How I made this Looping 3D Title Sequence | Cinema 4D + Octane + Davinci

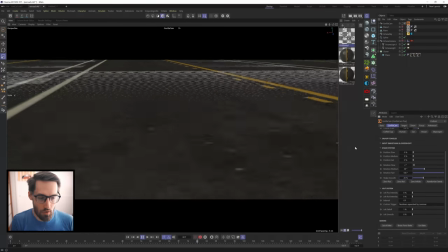20:32 You know, we can smooth out that camera shake by 50%. All kind of different looks you guys can get out of this. So one other thing I want to do to add a bit more chaos to this very simple scene is to actually just orbit my HDRI a little bit.
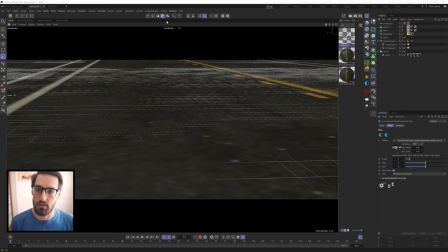20:49 And now would be the time to actually go through your HDRIs and find one that you feel works best for your scene.
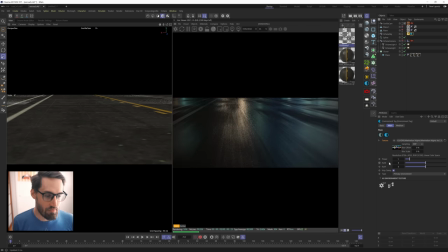20:56 On the first frame, I'm going to make a keyframe on the rotation X. And we can see that this is going to give us a bunch of different looks here as we rotate this horizontally. And we're gonna go to the very end and let's set this to 1, which will be a full 360.
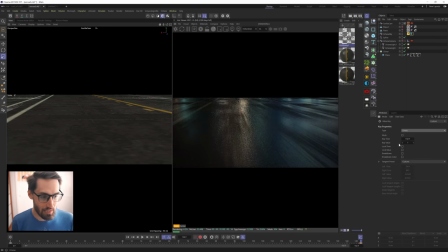21:12 Close out that keyframe. I'm also gonna make sure these keyframes are set to linear. That way they just start moving from frame 1. That's gonna add a nice bit of variety to our road and to this little intro graphic. Like that's so cool. Now, before I render this out, I wanna show you guys how to set up ASUS in C4D. It's a lot easier than you think, but it really is gonna be perfect for this. For those of you who don't know, ASUS is a certain color profile, and it's going to treat our light information in a very specific way that allows us to get the most out of our highlights, the most data out of our shadows, and it's just gonna make for the cleanest image possible when we export this thing.
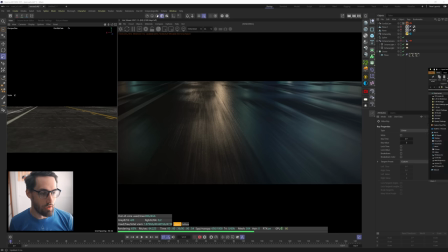21:56 You're gonna download the link in the description. It's this open color IO folder, this ASUS 1.2 folder.
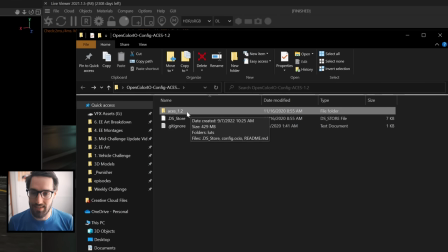22:03 There might be a more updated one at this point, but what I'm looking at is this config.icio file.
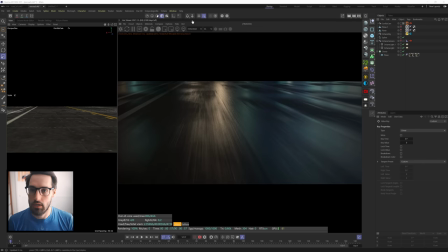22:10 That is the file right there. And what we're gonna do is go up to Octane settings.
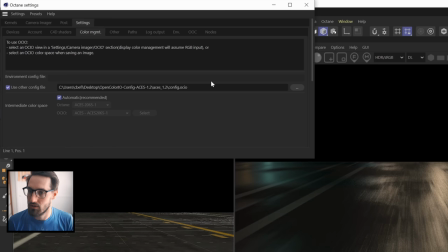22:15 We're gonna go to settings and color management, and we're going to navigate to that config file right here. Once you have that locked in, all we're really gonna do is go to the camera imager. We're gonna go to OCIO, and we're gonna make sure that we go to
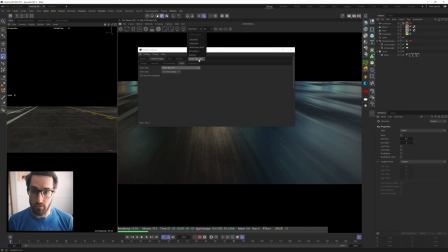22:35 ASUS Rec 709. Basically from there, you're gonna be able to select the ASUS Rec 709 color profile, and it's gonna load it up like this.
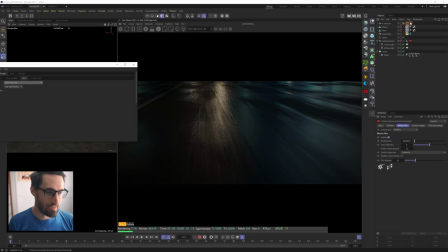22:43 And you know it works when you select the Octane camera tag, you go to camera imager, right? We checked it on earlier, and you shouldn't be able to adjust the gamma. If I move this gamma up and down, nothing should happen. And that's how we know it works.
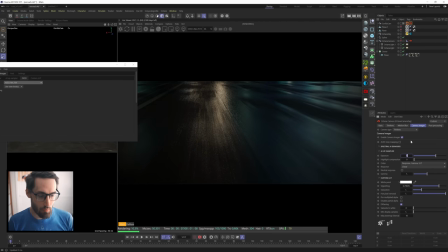22:58 But what we can do is we can take this exposure and we can say, let's go to like 3 or something.
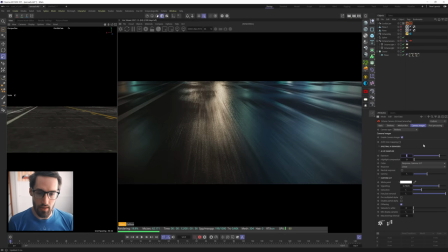23:05 The way it rolls off with the highlights is just absolutely beautiful.
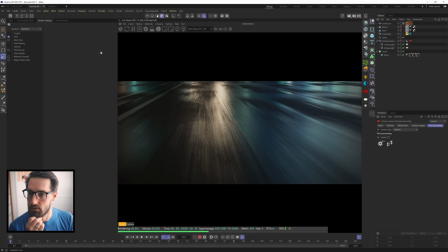23:10 When you go to render this out, it's not gonna look like this. So if you go to the export settings here, if we do an Octane render, is exactly what we want.
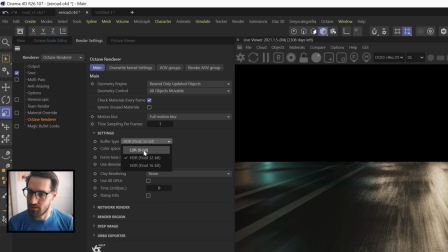23:18 We go to our Octane render settings. We can change this buffer type to 8-bit and take the color space to OCIO.
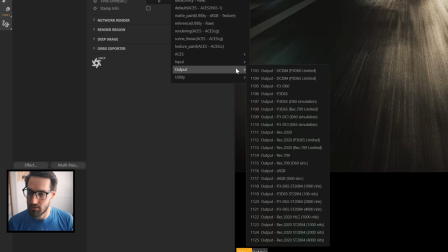23:27 And we can select our color space output and we'll do Rec 709.
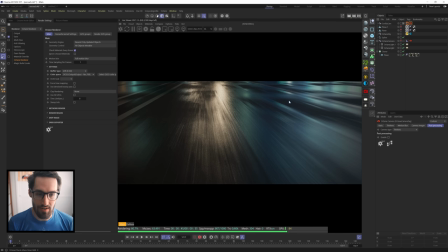23:32 That way it just kind of looks like what we're seeing here. You can do all your stuff in DaVinci later. You can of course export in normal ASUS and then change your DaVinci project settings to work in ASUS and do it that way. But I just like to keep things simple and do it like this. I'm really, really happy with these results.
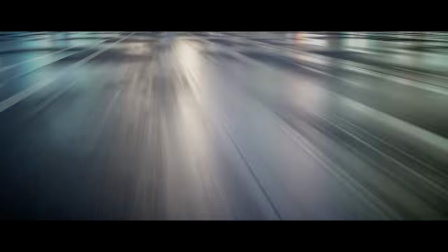23:47 So let's give it a render and see what it's looking like. All right, so this is what we just made. At first glance, this is just too fast for me. And you can actually see all the repetitive textures on the puddles and whatnot.
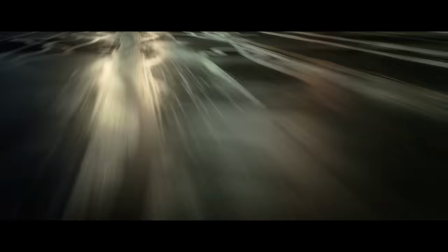24:02 So what I did is render out a slower version where you can actually tell what the camera shake is doing.
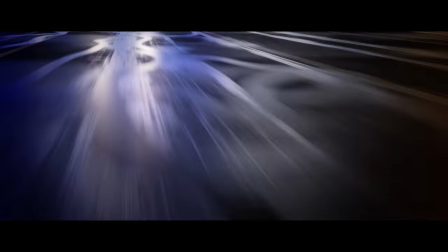24:08 You can actually see the reflections and the puddles on the road a little bit more. You can see the detail that we added a bit more. This is a lot better for me. Now, the orbiting HDRI is a little intense.
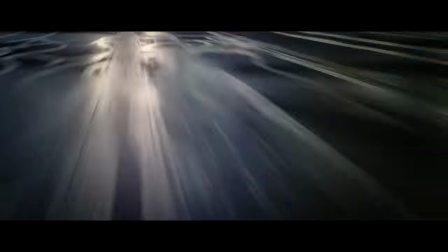24:19 It is going a little fast for me. So for my final version, I switched out the HDRI.
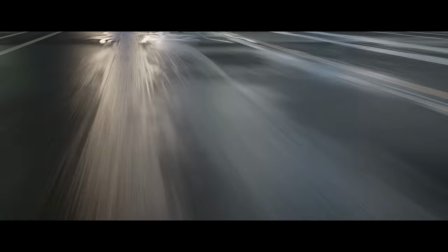24:23 I left it as is, and I'm very happy with these results right here. And take a look at the difference between the raw render and the processing in DaVinci.
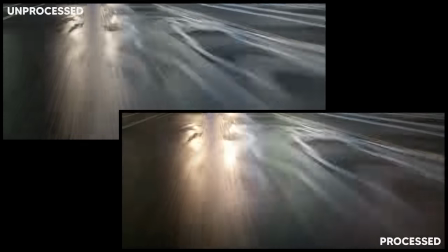24:32 It's a very, very simple setup. I'm using film grain on top. I have a little lens effect that I'm bringing in very subtly.